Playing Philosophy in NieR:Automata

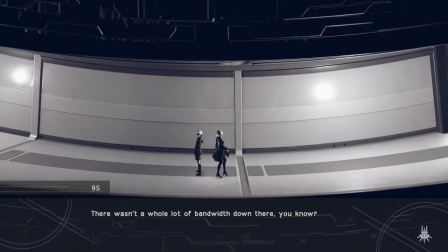12:37 Nier Automata uses the android conceit as the ideal intermediary between the player and the game.
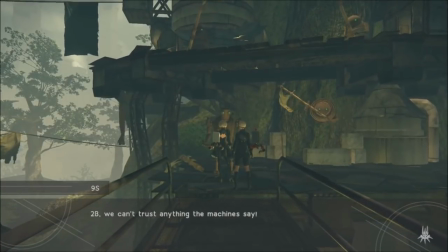12:43 Always in this game we find some form of expression for its inner essential conflict between objective and subjective reality,
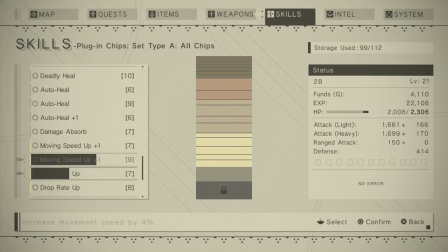12:51 between experience and design, and that includes the interface and controls.
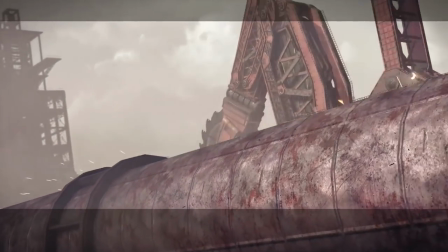12:59 At the end of the prologue, for example, we're confronted by the object of our very environment coming to life as the enemy we've been sent to destroy.
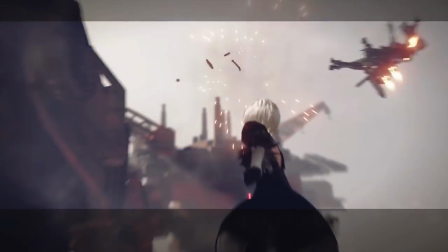13:08 Yet even though we, 2B and 9S, are ourselves nothing more than objects, as in machines, When 9S gets wounded,
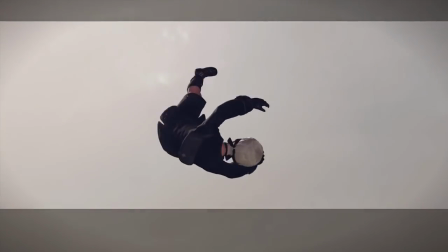13:16 2B behaves as though he and she are subjective, moral, mortal beings.
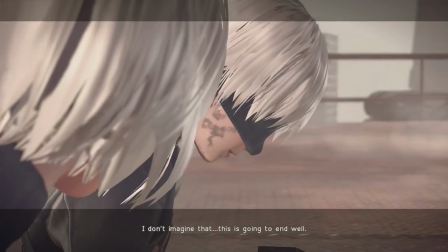13:22 The relationship that blooms on the battlefield between them over the course of the game is romantic
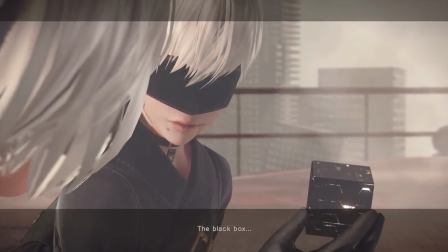13:28 and life-affirming in ways that Nier Automata only achieves by way of its multiple endings,
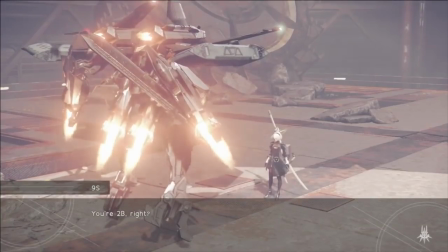13:33 player character swaps, recursion as in retellings of prior events,
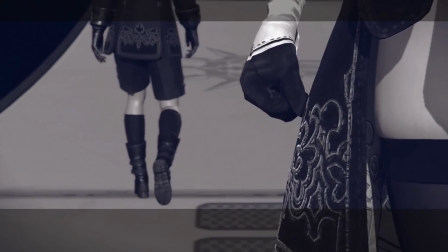13:39 Mr. X, and other ludonarrative flourishes like a different game mode entirely when,
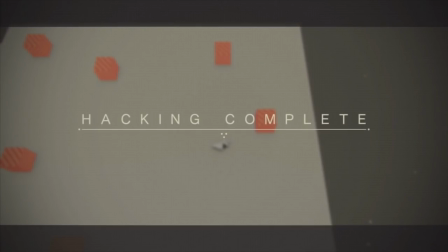13:45 as 9S, you hack into another machine's, for lack of a better word, mind.
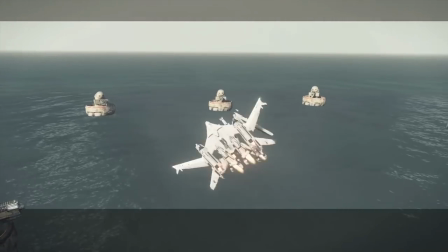13:51 But if there's one truly important feature of the game, and how it conveys this tension yet attraction between the planes of subject and object,
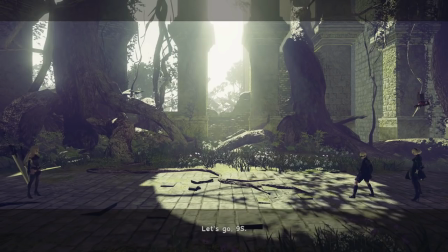13:59 if there's one element that truly makes this game a work of art, for me it has to be Automata's camera.
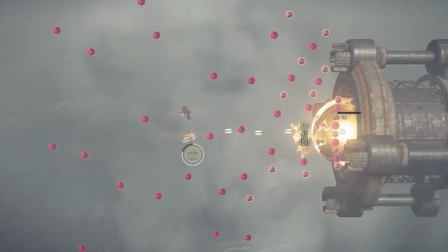14:06 I've rarely ever played a game that makes such meticulous and thoughtfully dynamic use of its many possible camera modes.
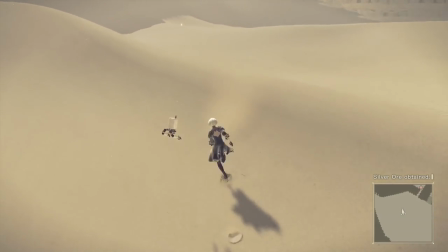14:13 Instead of providing a player-controlled camera all of the time like a typical modern game,
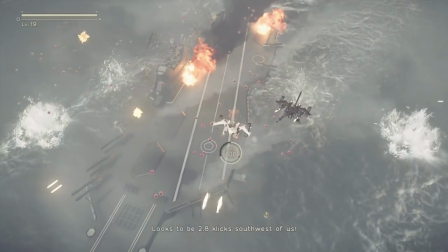14:17 Automata frequently forces overhead or sideways perspectives that give particular sequences a unique sense of importance,
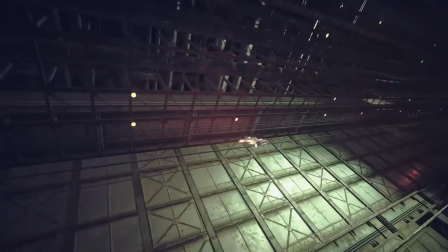14:25 not to mention theatricality. I never knew camera angles by themselves could make illusions before, but with only a given angle,
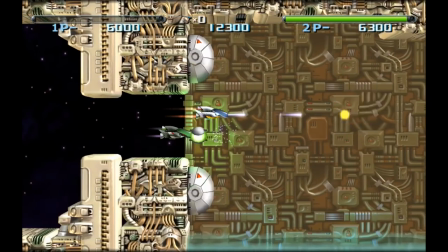14:33 Automata almost feels like it's quoting the sensibilities and visual registers of other genres like shoot-em-ups and bullet-hells.
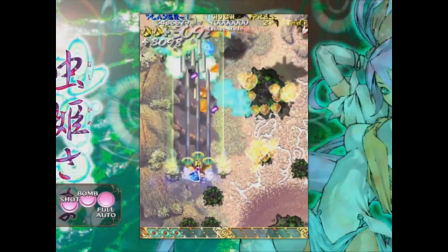14:41 Real arcade-y influences you'd think would have no place in this cutting-edge Platinum Games action title.
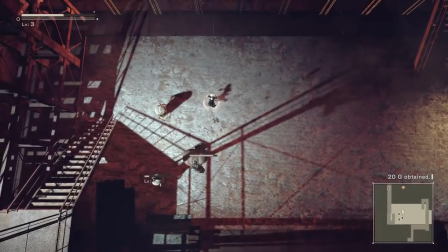14:49 But not only do they fit in as references perfectly, they yet again bring the overarching themes through with clarity, simplicity, and grace.
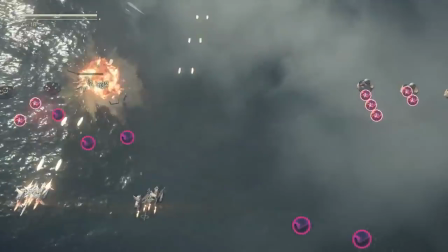14:59 By limiting the player's freedom over complete control over the 3D visuals at all times,
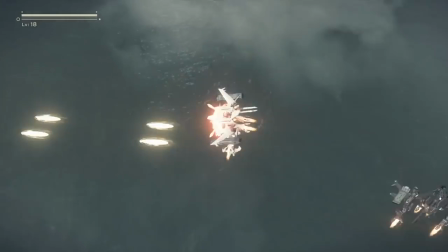15:05 the game imposes special parameters that we are compelled to work within. Imposes, in other words, a context.
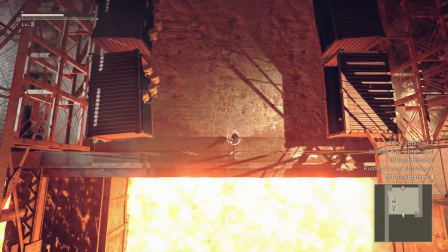15:12 After all, navigating and fighting in a more overhead, almost 2D perspective,
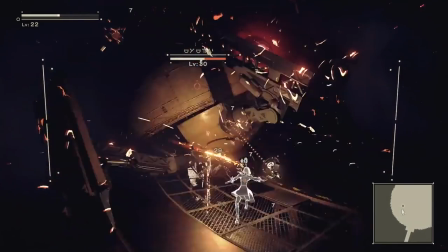15:17 has a totally different gameplay feel than the exact same scenario playing out with full 3D camera control.
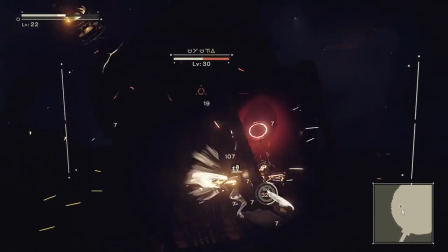15:25 In this regard, Automata uses features unique to the ludonarrative medium itself to convey a
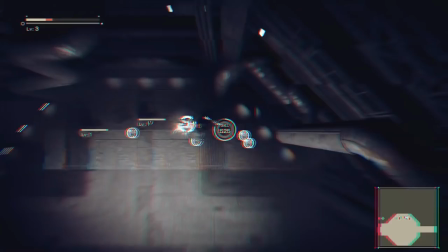15:31 version of Taro's borderline philosophical claim that reality has no story.
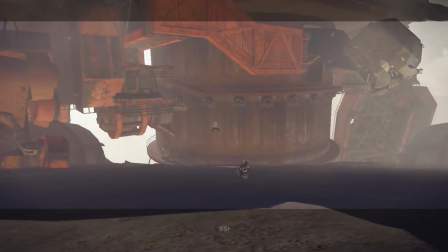15:36 The machine we played as wasn't really alive, strictly speaking, objectively speaking, and that dead machine wasn't really our brother.
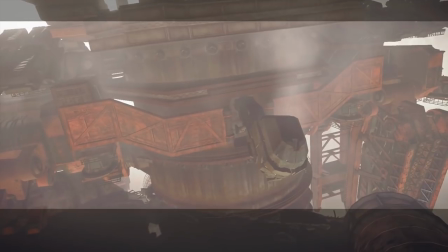15:45 But if that's really true, how do we know in turn that we playing at home are alive either?
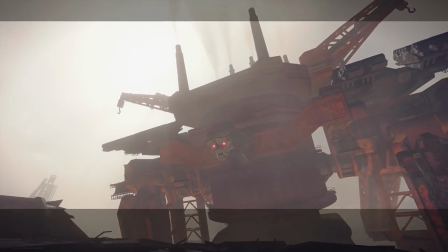15:51 How do we know our thoughts, our sense of self,
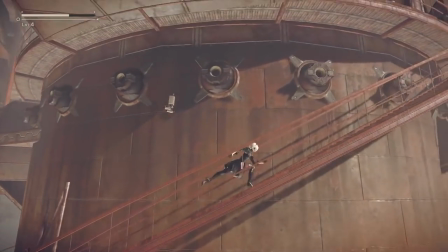15:54 our perception of having free will aren't all well-crafted simulations or myths.
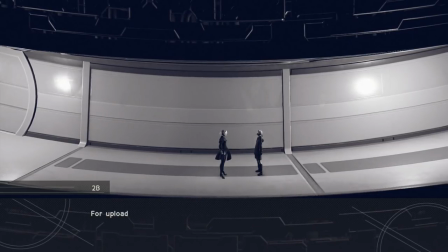16:00 The point Automata seems to make is ultimately we should be less invested in this story of objective reality, of the thing in itself, because unless that story is told, interpreted, and experienced, it has no meaning at all.
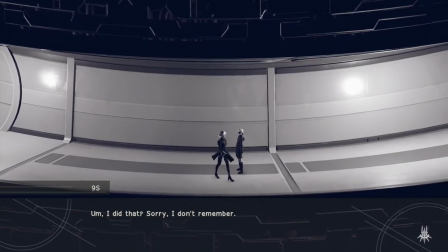16:16 It could be told in an indefinite, different, possible number of ways,
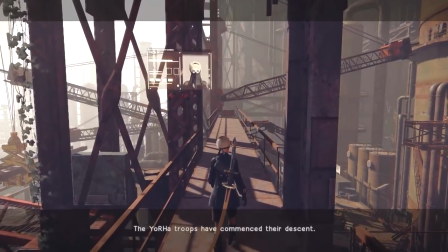16:21 And it won't be really real until someone thinks, at least, they've experienced it.
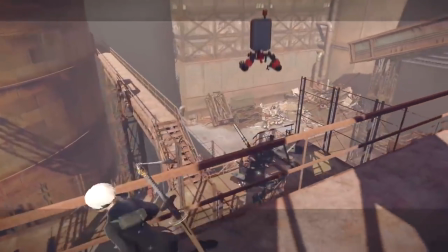16:26 Just like someone or something isn't fully your dead brother, one way or the other, until you subjectively think of them as such.
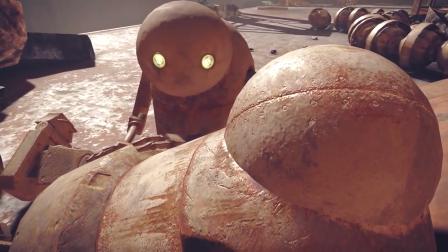16:35 Or think you are, anyway. This brings us back to where we began, just in a different context, namely war.